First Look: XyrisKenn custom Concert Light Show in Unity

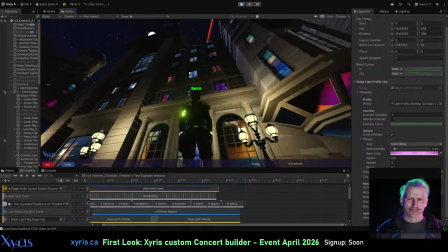539s
These windows themselves, the content is generated in Comfy UI.
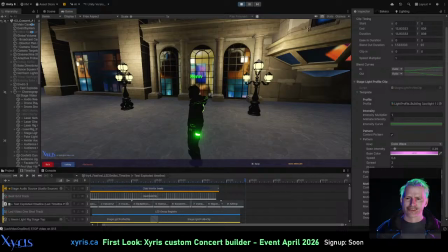546s
I asked it to create a tiled network of rooms that you can look into.
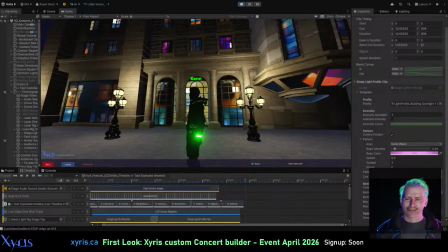552s
And then I built a custom parallax shader.
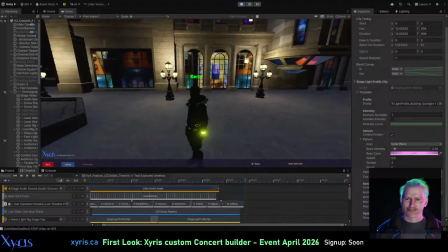555s
So as you move from side to side, there's a little bit of motion in the rooms themselves.
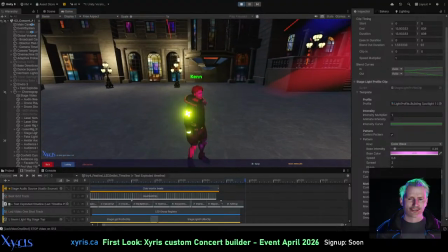563s
See? So you can see the blue section in the center
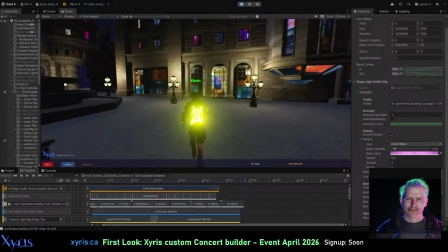568s
shifts from being in the center of that framing for the window itself to side.
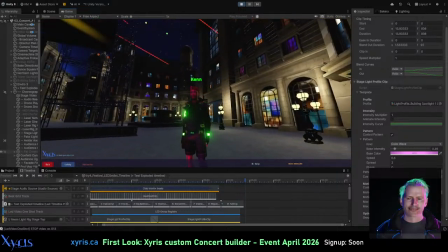575s
Now this is a subtle thing, but it helps create not only a sense of life and depth in the surrounding environment, but also color.
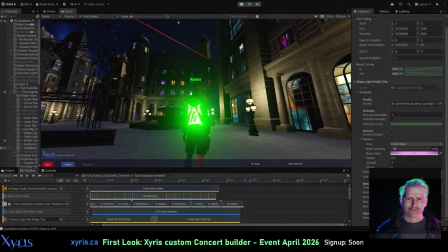585s
You can also see that the windows are varying the ambient color of the room,
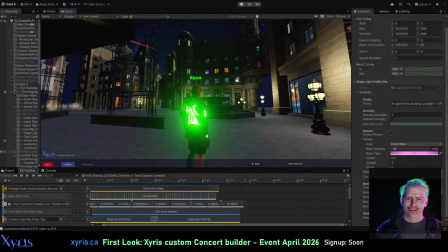593s
the brightness of a light within the room, and also whether the room is bright from window to window.
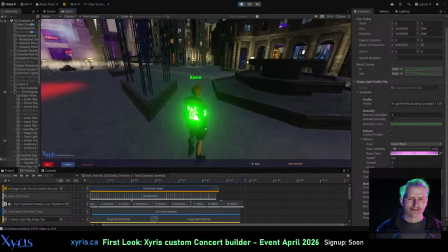603s
Take a bit of water there. Now I'll run this again and show you yet another feature that I'm very proud of.
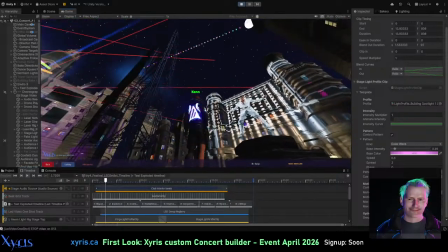615s
Projection mapping.
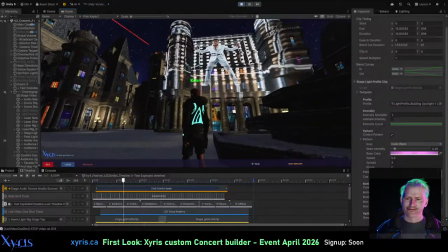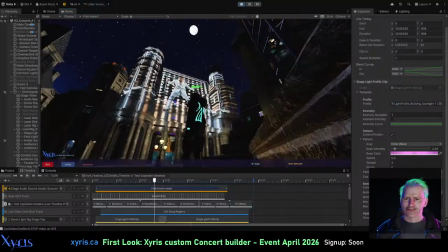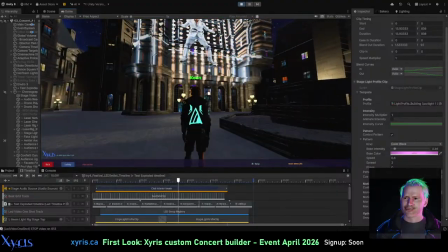630s
So the trick here is to mimic the geometry.
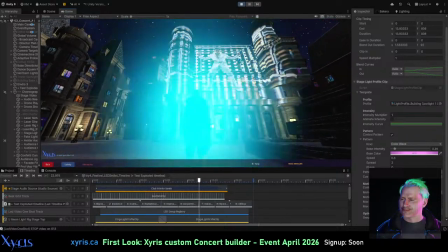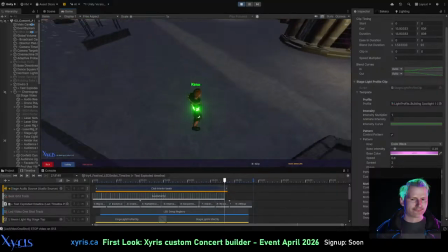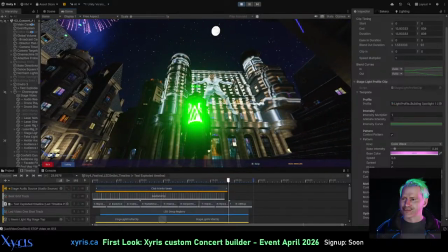644s
So this projection mapping has the capacity to wrap itself properly around geometry. But in this case, I wanted it to look like an actual projection, meaning it has flaws,
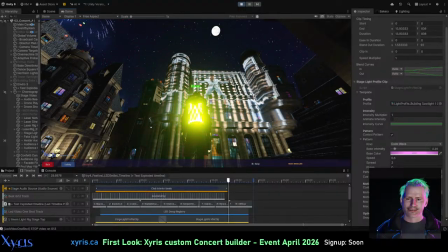659s
it has ambient light reflecting off of the building itself, and it's distorting in realistic ways.
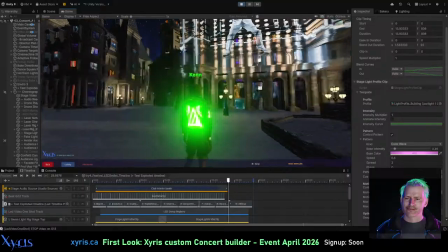665s
So you can see the bottom of it fades out. The sides of it distort around the edges of this building.
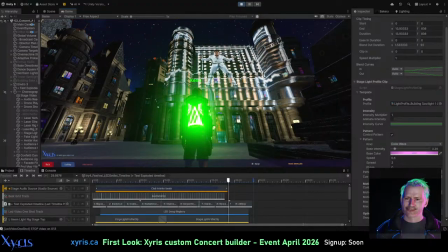673s
Now, if I wanted to, it also has the capacity to accept a geometry map, distortion map, to wrap it properly. I didn't want to use a model's UV map straight ahead for this,
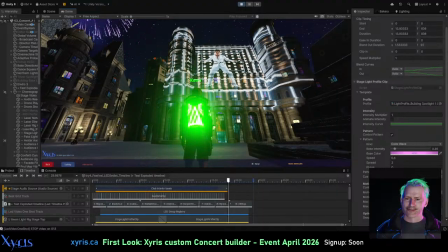687s
because then it just looks like it's being textured by a map within a normal 3D computer universe. But this way, I have a lot of latitude to be able to figure out, is it going to look realistic, partially realistic?
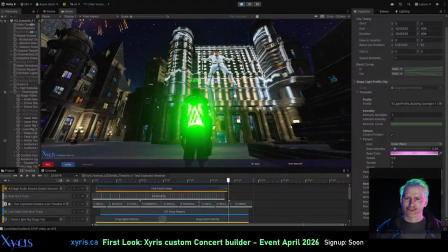703s
Is it going to map exactly? There's another layer on top of the video to map lines, in which case I'd want to use a distortion map.
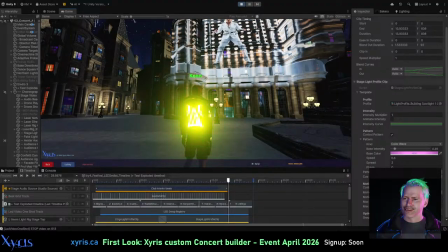712s
This is in itself inspired by the fantastic projection mapping I've seen in Prague, projected onto historic landmarks like the Orloj. Okay.
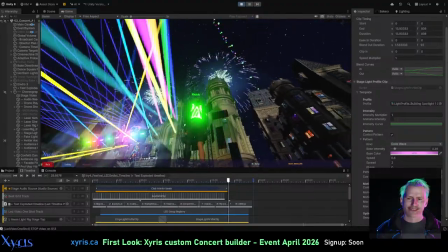725s
Now, another thing we have here are a drone show.
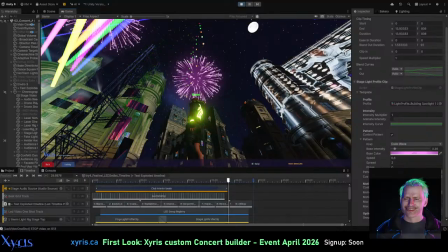730s
Jean-Michel Jarre's show in Bratislava has a terrific, locally made in Slovakia drone show.
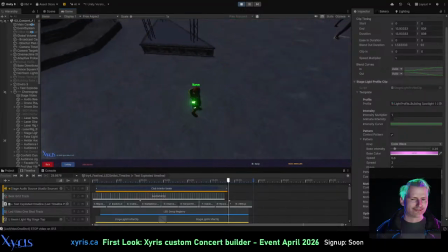738s
And I needed to have this in my system as well, because they add another dimension and expression to any concert show. So we'll just watch that.
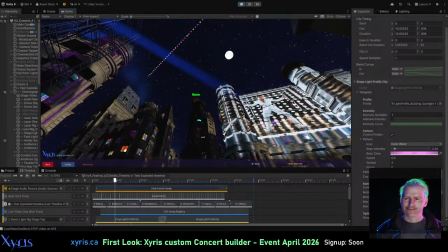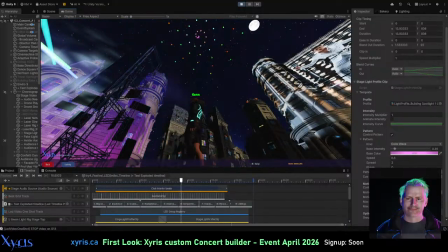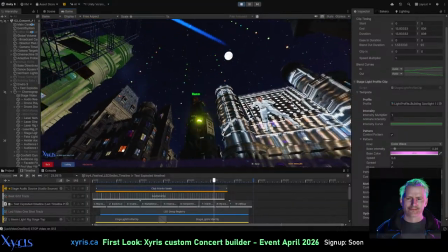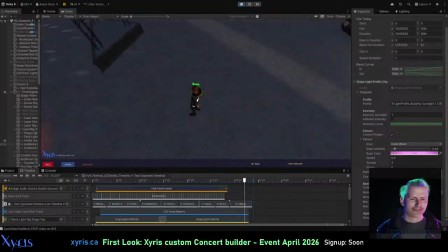775s
There we go. As with everything else, this can be choreographed within the timeline.
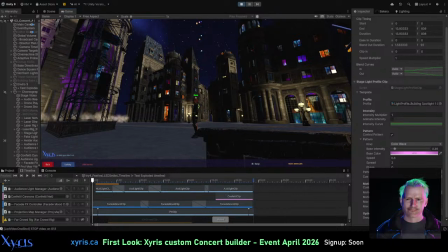781s
And I've set up a set of geometry shapes that these can move into dynamically.